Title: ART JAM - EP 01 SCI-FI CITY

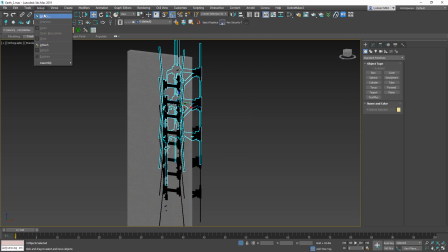[17:37]
I think it's a really smart way to work because you can really quickly come with
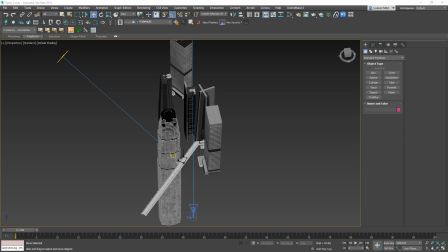[17:42]
original designs yeah I think you're like kit bashing it's basically what kit bashing is right it's just kind of grabbing stuff
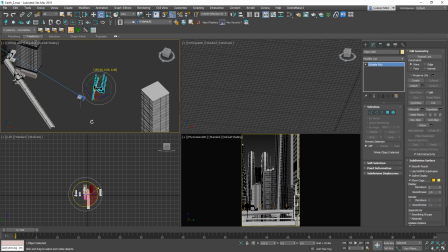[17:49]
it's how they did the top of facades yeah here we're working up the foreground which eventually
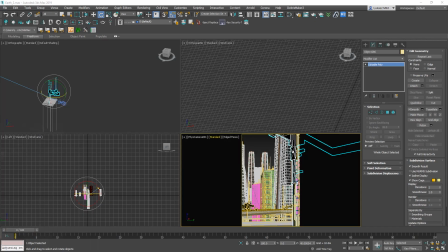[17:56]
we're going to scrub but you know you have to start somewhere you you add certain elements and then you review if they work or they don't
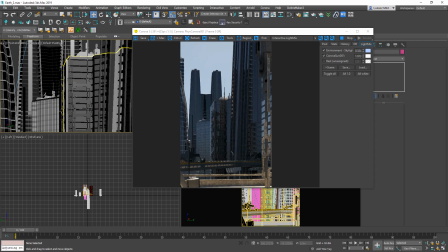[18:05]
it's better to try and then get rid of something then you know not try at all and miss an opportunity in that yeah yeah moving buildings around to because we also discussed we want to see more light coming onto the bridge which later uh obviously we got rid of the idea with the sun yeah
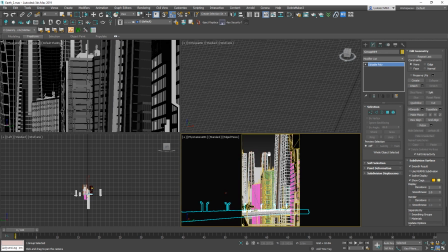[18:23]
but um the sun was it was nice now that i'm looking at it i think the sun was a bit more hopeful but um let's
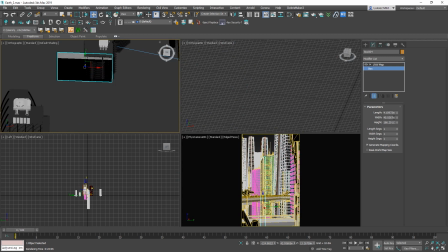[18:31]
probably change that you're kill me if i did that but no i think we got rid of it but now like looking at it it probably wouldn't
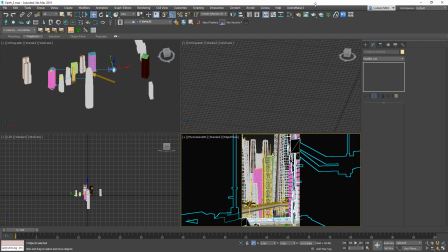[18:39]
have been too bad to keep the sun or do something with it yeah also here the composition has changed a little bit i'm moving buildings around
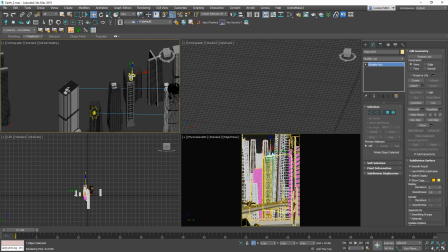[18:48]
to actually see that sun coming onto the bridge because uh with a previous camera in previous composition it wasn't as visible because the
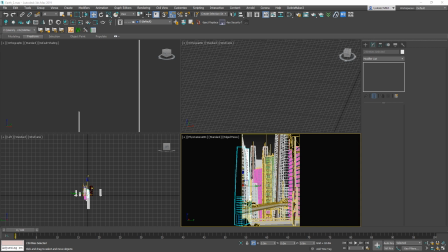[18:56]
bridge was on the same level as the camera and you just couldn't catch the goolems of the sun touching it yeah I see you added this balcony as well I think it could have been a nice touch but I think we reviewed it and I really felt like he was too overpouring and the bridge wasn't the main
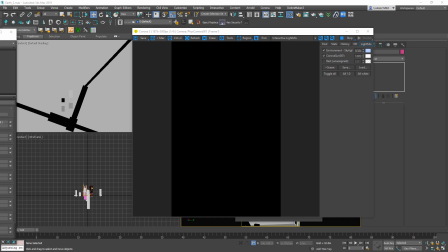[19:12]
element anymore which is why I said I'm not too sure about it yes that's the thing and later we just got rid of it but
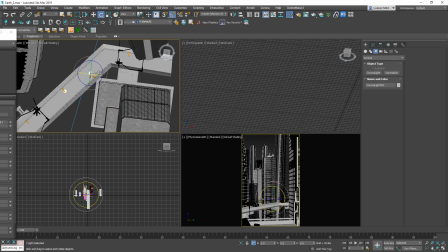[19:20]
again I think it was worth trying so that's why I was mentioning it's good sometimes to try something even
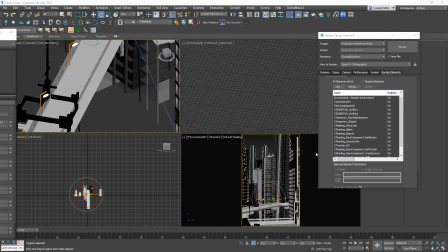[19:26]
though it might not stick around till the end yeah definitely definitely
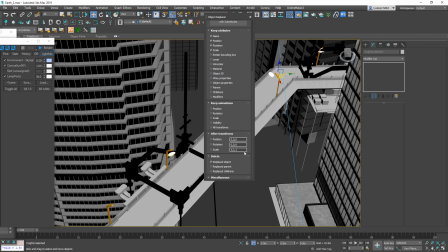[19:31]
um my dog just keeps running around like hitting the
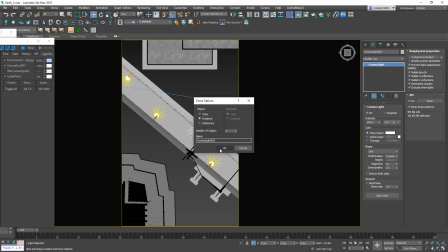[19:35]
everything so she heard that don't worry i think this phase always takes
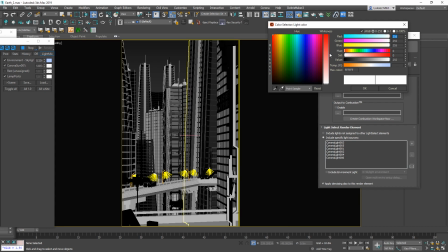[19:41]
a little bit more because of um and that's the way even the way we do
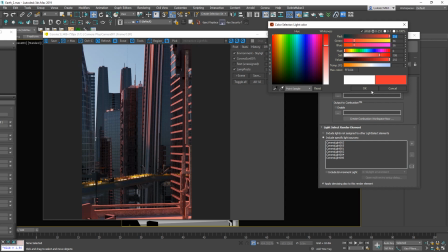[19:45]
it like the first phase is always quick and very loose because you can just do so much and and once
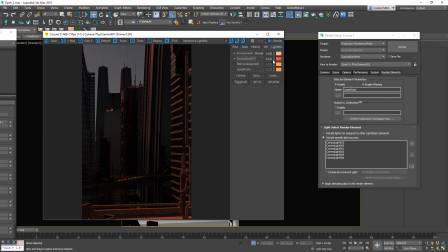[19:55]
you start actually a lot of these options i didn't see lucas but they look really cool yeah
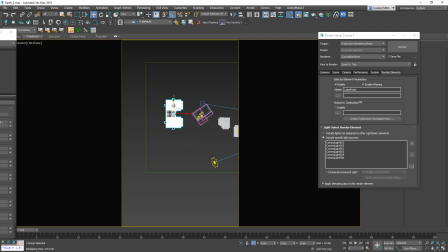[19:59]
yeah i know but i tried different things uh you know so so so that's that's also the the thing that yes you know we do a lot of impulse
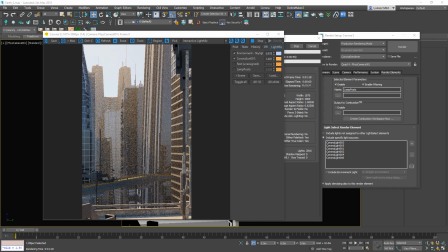[20:08]
production but there's a lot of investigation going first even in pd when
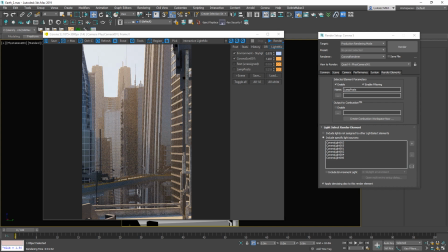[20:13]
we try different lighting options you know different colors different tones we
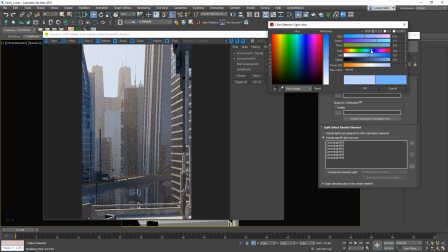[20:17]
wanted to do this um we wanted to do this artist jam live but it's not easy because uh we we
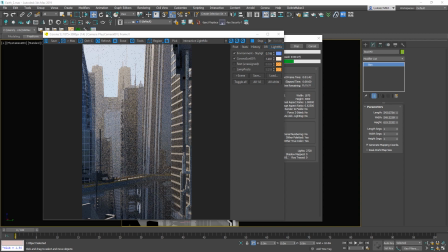[20:25]
can do a project like that or we can do a job but when you I mean when you're doing that recording and thinking about a structure it's it's really not easy at all yeah what I like as well is like the first part was really more about the big gestures and
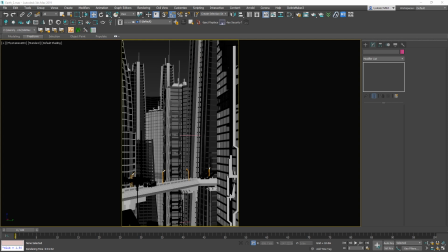[20:42]
here I can tell you were more into details on you know the surrounding buildings and the main element that is a bridge and it's quite funny because that's the way we do it in painting as well hmm yeah and I think you I started reverting back because we We
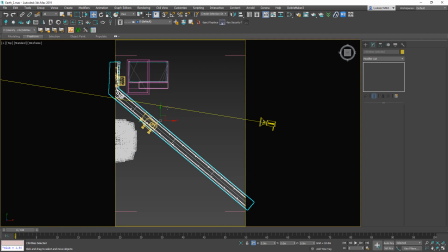[20:57]
just decided that the bridge being lower and the change of composition wasn't as successful as the previous one.
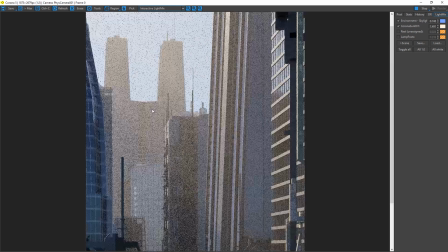[21:04]
So we just went back and tried a different way of highlighting the bridge, which is going to be visible in the next phase.
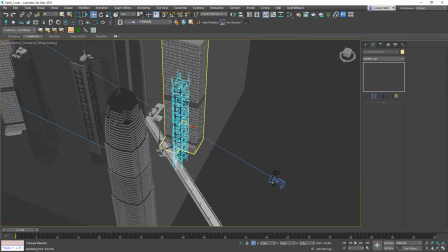[21:13]
Yeah, I think we all have different workflows, you know. You would probably do it completely differently than me.
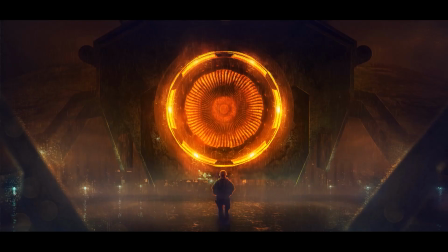[21:20]
After this we did the, sorry to interrupt, after this we did the post-production, right? and that's where we got into our into our groove yeah cool that's it